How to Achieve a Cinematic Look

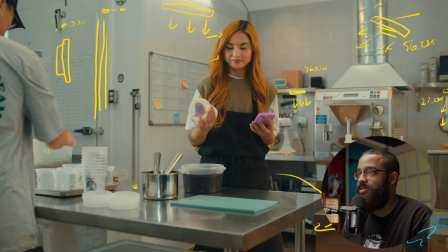And this is sent to a little warmer. So I'd say this is around 2700. I usually like to play between these two realms because this is the colors I like as well. And the last light that we used was a aperture 600D. And that is with a Fresnel blasting up into the ceiling. And this is just giving us the levels into the room.
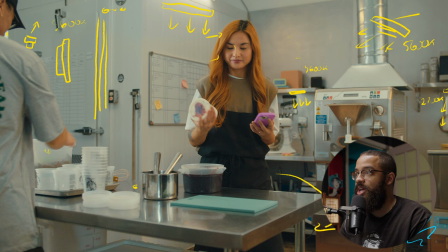So you can see that some of the levels splashing back on here and then by the corner here you can see some levels also here. I know this is kind of intimidating to the amount of lights that we had because we had access to full grip shop but a lot of these lights I personally
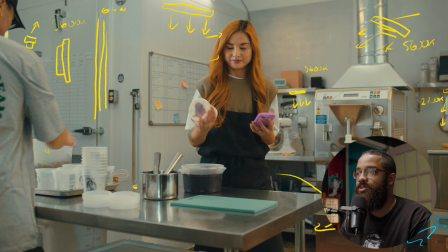own as well as tenfold owns in terms of the MCs and the Titan tubes and when it comes to using lights in commercial work I usually love to put up a tube or practical that motivates things. In this case that practical of the Titan tube acts as a practical and also a hair light because you can see that on top of her
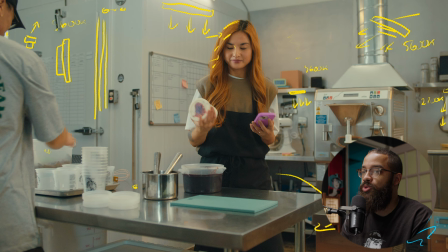head here and also her hair and then if we're looking at her face herself and this isn't too contrasty you always have to feel what the mood is of the commercial that you're shooting and this commercial is supposed to be lit it's supposed to be bright it's supposed to be airy so
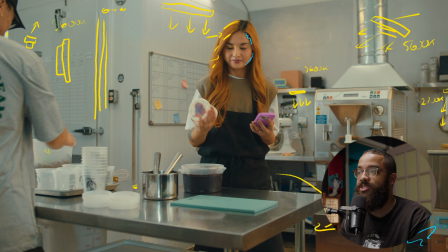my contrast levels between the lightest part of my talent's face and the darkest part i want this to feel real but I also want to feel this enhanced
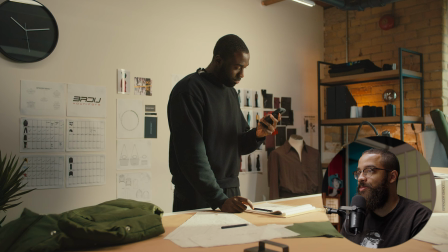in its own world and this is the next hero shot that we're going to be looking at so this was a difficult one this was honestly the one of most difficult shots to light in the piece because the room what we were using was just so small in the previous shot of this
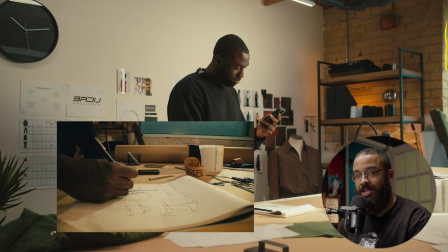sequence there's actually a window here you always want to motivate your light and making a scene seem real and I knew that
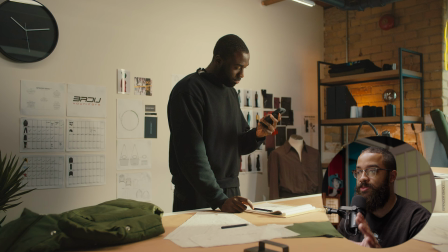this window was going to be on the right so that is going to meet my key side and then on the left I'm going to develop my shadows it is opposite to my light source and that's where I'm going to keep camera. You always want to be shooting on the shadow side. So there's a lot to break down here. So the first thing that I'm going to go into is the little pockets of light that we added here.
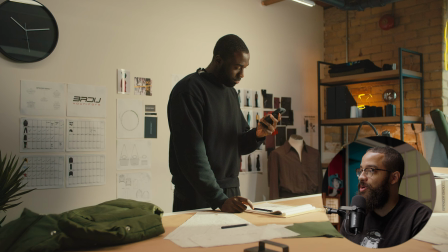So this is an MC again set to a little orange color.
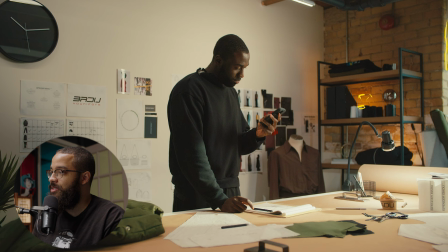This is where we actually started playing with some color temperatures and stuff and then there's another MC behind this piece of clothing and that's shooting up into here and we have this little lamp here and then we turn this lamp on then we put a bunch of diff material on it because we
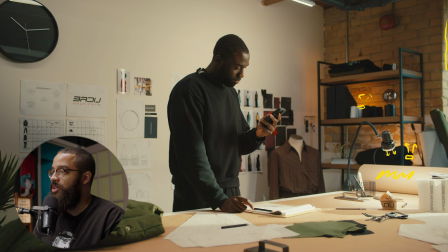couldn't necessarily dim it but i wanted to actually have this and this is giving us the light that you see here but you also see this streak of light and this is again i always say this in terms of what my favorite light sources are but this light is i love this light
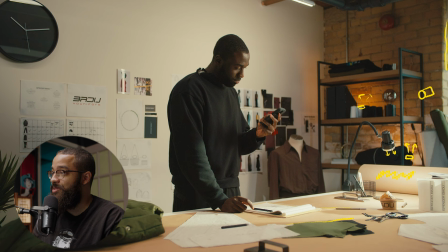so this is a nanlite 60b so a very small light source and it has a spotlight attachment and what that spotlight is doing. I asked my gaffer to narrow it and also focus it. So it gives us this hard cut of light and just gives us a nice visual interest in terms of what's going on.
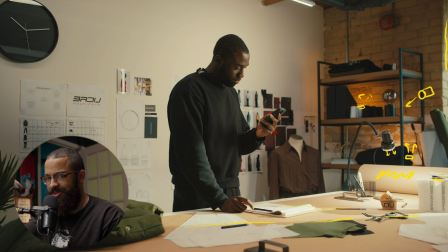And then you can see that like this is emulating sunlight going through a window. I didn't want to put any blinds or anything or like specific gobos in front of it. I just wanted to hard cut a light that goes over and also splashes some light everywhere else. And then I also have another light fixture.
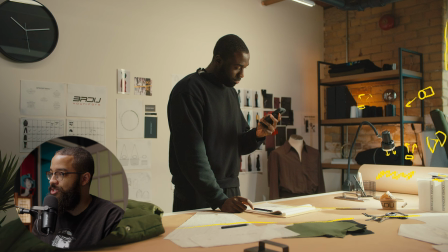I believe this was a forza 500 but this was set at like five percent and then this light is shooting down over here and then giving me another pool of light that looks like it's coming from that window you don't necessarily just want to have one streak of beaming light coming through a
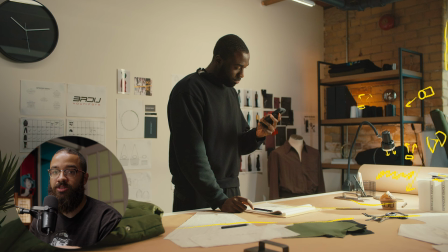window because that would look kind of fake you want to add different rays of light and also different forms the further you put these lights away from where you want it to be hitting it looks more natural and less artificial in terms of what actual sunlight looks like.
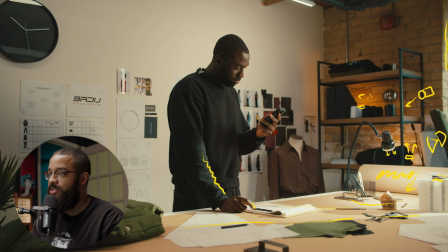And talking about that sunlight additionally, we have a nice spool of light going on his arms so it looks more realistic and on his hands. And this is a combination of the 60B as well as the Forza 500, just giving us that natural daylight. I'm not necessarily going to go and talk about him, but you can see one tube here.
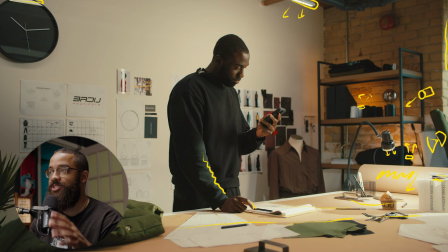We had to crop this in for the actual final deliverables of the project so we don't see the tube, but you see also another tube here. In this space, there's a bunch of overhead rigging options in terms of pipes and stuff that we can stick magnets to.
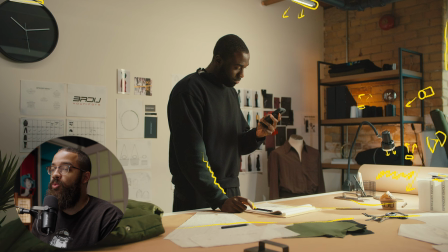So what I did is have my gaffer rig up a bunch of Titan tubes in the formation of what I wanted to light.